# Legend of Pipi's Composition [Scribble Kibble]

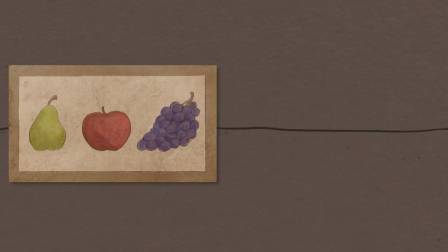[0:00]
All right, here we go. New Scribble Kibble episode. The difference between good animation and great animation is composition.
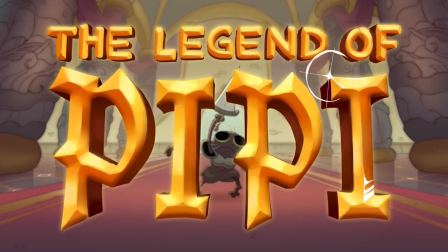[0:08]
The Legend of Pipi, I wonder if it's Pipi or Pi-Pi. Pipi?
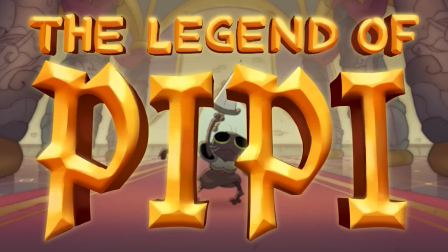[0:13]
I'm going to say Pipi. The Legend of Pipi is a fun, short animation with compositions we can look at to learn basics, some neat tricks,
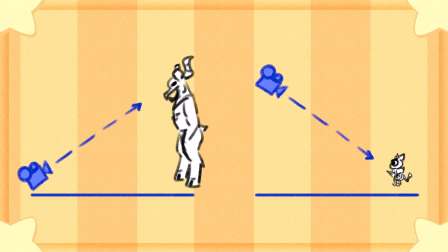[0:20]
and a bit of advanced psychological stuff behind why art is organized on screen in a certain way.
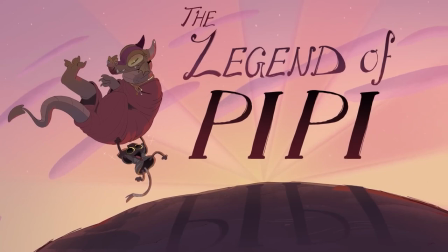[0:28]
And a link to watch Legend of Pipi is in the description.
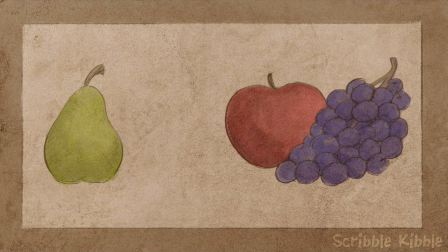[0:32]
A composition is a little weird because it's not something I'd necessarily teach to a beginner,
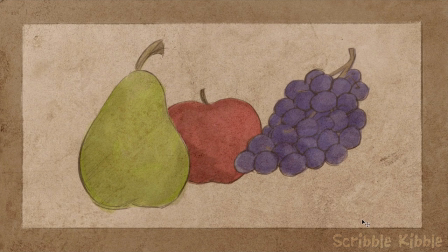[0:39]
but the sooner a person knows what it is, the better off they're going to be in literally anything art-related.
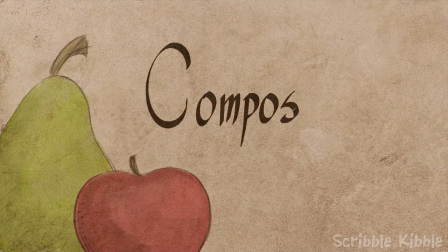[0:46]
If this is the first time you're hearing the term composition, all it means is how things are arranged.
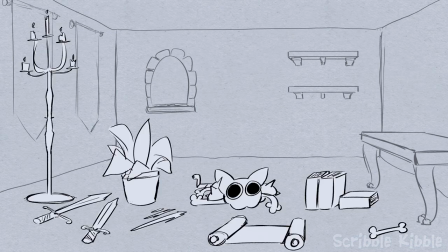[0:53]
For example, let's say you have a room full of items. Composition is the way those items are organized.
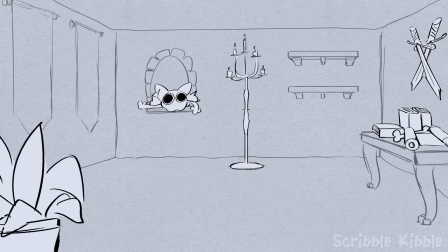[1:00]
Is the room messy? Clean? Is it empty? Is there something unusual over there in the corner?
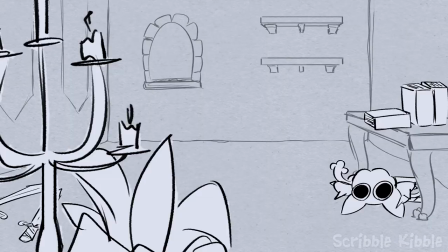[1:07]
Or is it right in your face? Do we see the room from here or here?
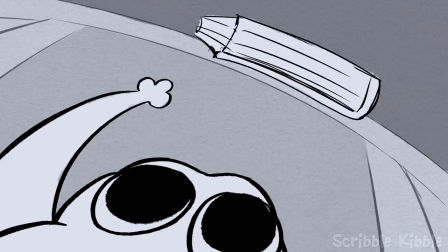[1:11]
Each option tells a completely different story. Even the emotions we feel depend on composition.
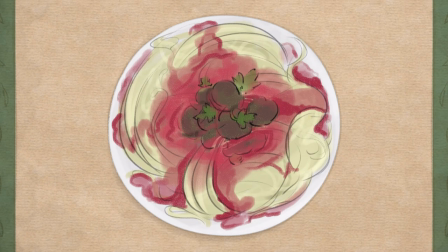[1:18]
If I serve you spaghetti and it looks like this, you're gonna feel really different than if I serve it to you like this.
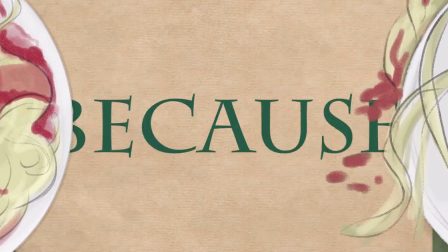[1:26]
Animation makes composition exponentially more difficult because not only are things on screen moving and changing shape and size,
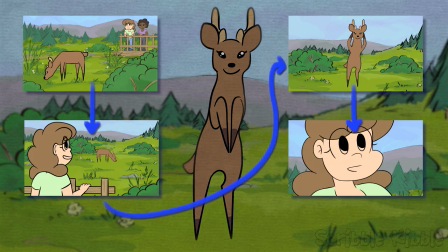[1:35]
but somehow each shot's viewpoint has to string together with the others in a way that your brain can understand.
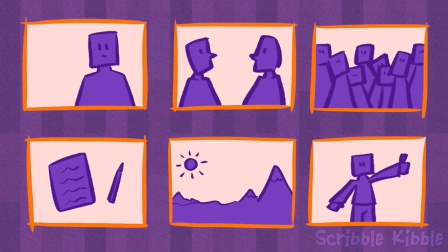[1:42]
The Scribble Kibble episode on Comey Can't Communicate gives more detail about this, when and why to pick different camera positions.
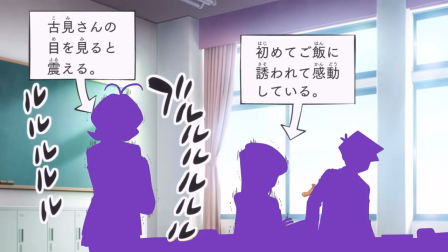[1:50]
That episode is about framing, this episode is about the contents inside the frame.
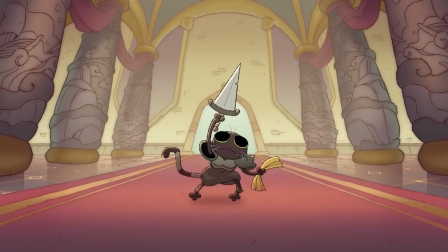[1:55]
So, let's dig into examples. The easiest composition to make is plain old front and center.
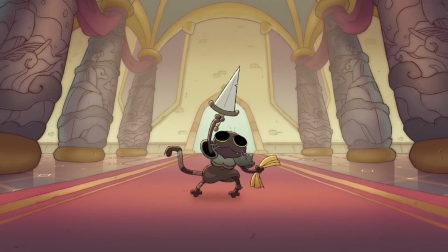[2:03]
We're supposed to focus on Pipi, so Pipi goes smack in the middle of the frame.
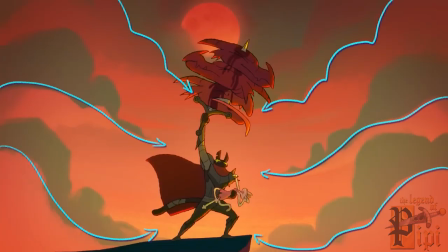[2:07]
All of the background elements either draw the eye to the center, or are simple enough to not be distracting.
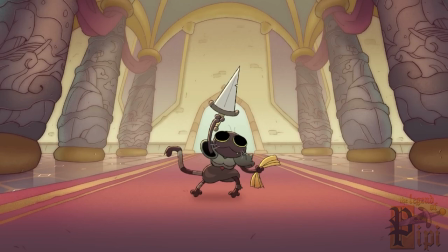[2:15]
Even this single drawing shows what I mean when I say composition separates good animation from great.
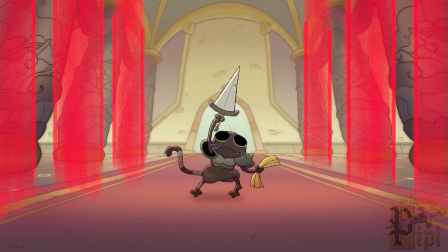[2:21]
This shot could easily have used a flat perspective to pan down from Pippi's dream, but instead,
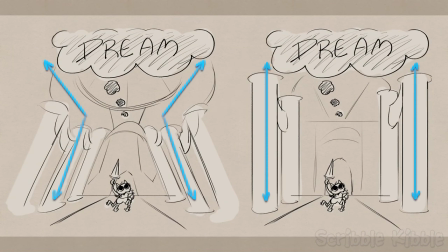[2:28]
the background is cleverly crafted to place the dream on the ceiling among legends,
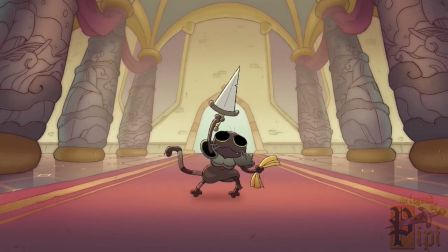[2:33]
and the pillars vanish at an angle that follows Pippi's heroic sword pose.
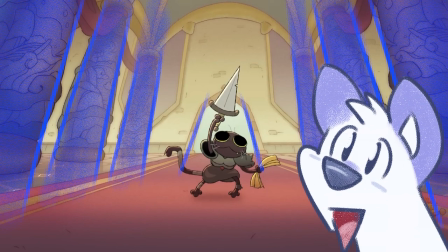[2:39]
This is the type of visual kick that you're not going to get from something that is only good.
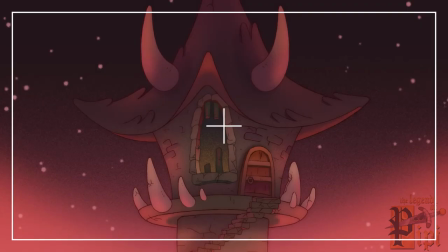[2:44]
Here are more examples of centered composition in this animation.
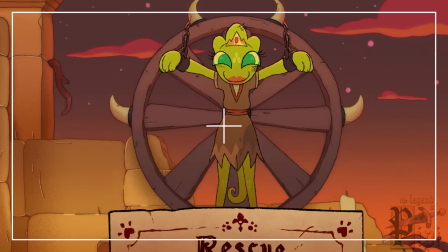[2:47]
Some of them are straightforward, others have nuance, like a foreground element, a camera angle, or atypical camera movement.
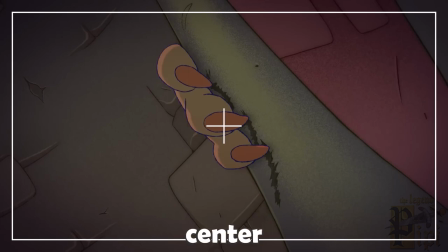[2:55]
Notice how in animation you can start with one type of composition and fluidly move to another.
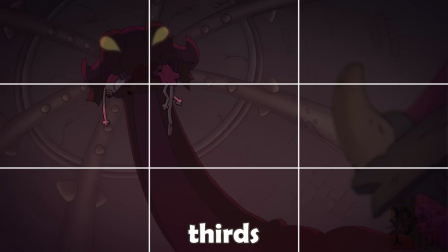[3:01]
A composition like this fits a guideline called Rule of Thirds.
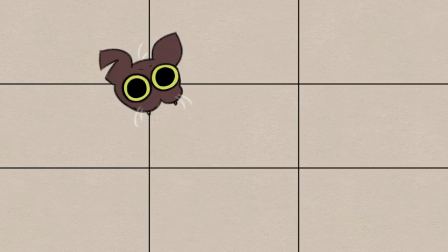[3:06]
Rule of Thirds is a grid of four lines. The intersections are where the image's most important subject goes.
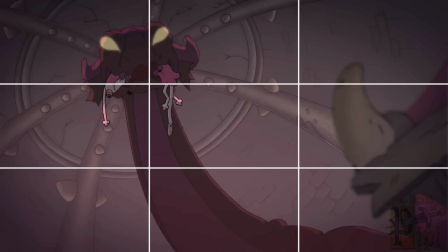[3:14]
It doesn't have to be exact, just close. In the case of this dragon, the golden spiral composition guide might also be used.
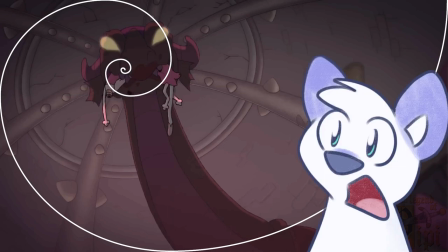[3:22]
If the spiral overlay clicks with you, feel free to design with it in mind, but I've always found that the Rule of Thirds is way easier to understand.
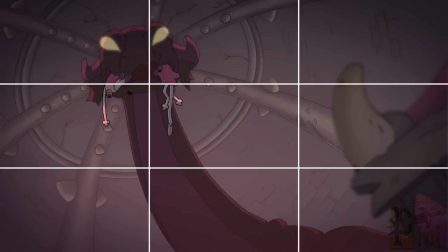[3:30]
Just put stuff closer to a corner.
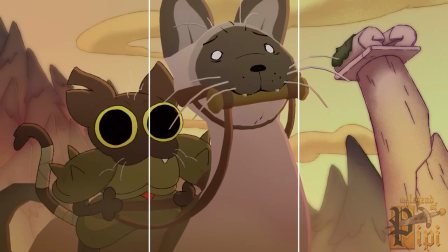[3:33]
The composition Rule of Thirds is also useful for balancing characters towards one edge of the screen or the other.
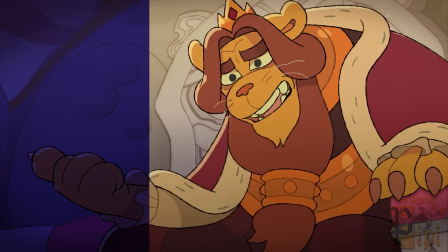[3:40]
You'll recognize it when you see a shot where the character is closer to one side of the screen and the rest of it is background.
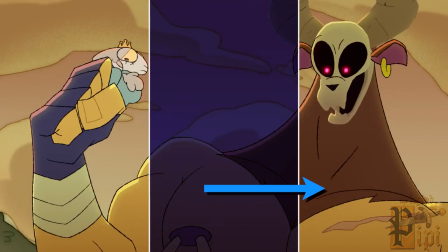[3:48]
Or, if there are multiple characters, one will dominate one third of the screen while the others will be on the opposite side.
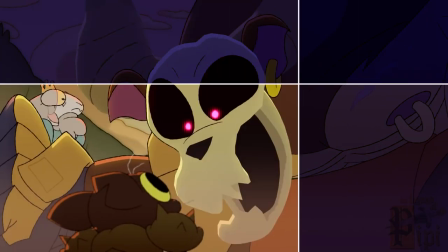[3:56]
Look at how the monster pushes into Pippi's territory, how all of the elements shove toward Pippi's lower third of the screen.
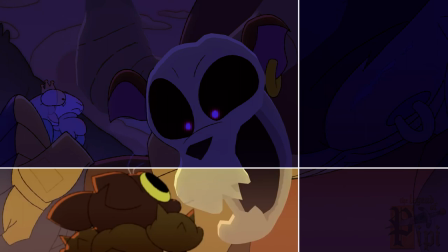[4:04]
The animators are using composition to make this undead minotaur a big, pushy jerk.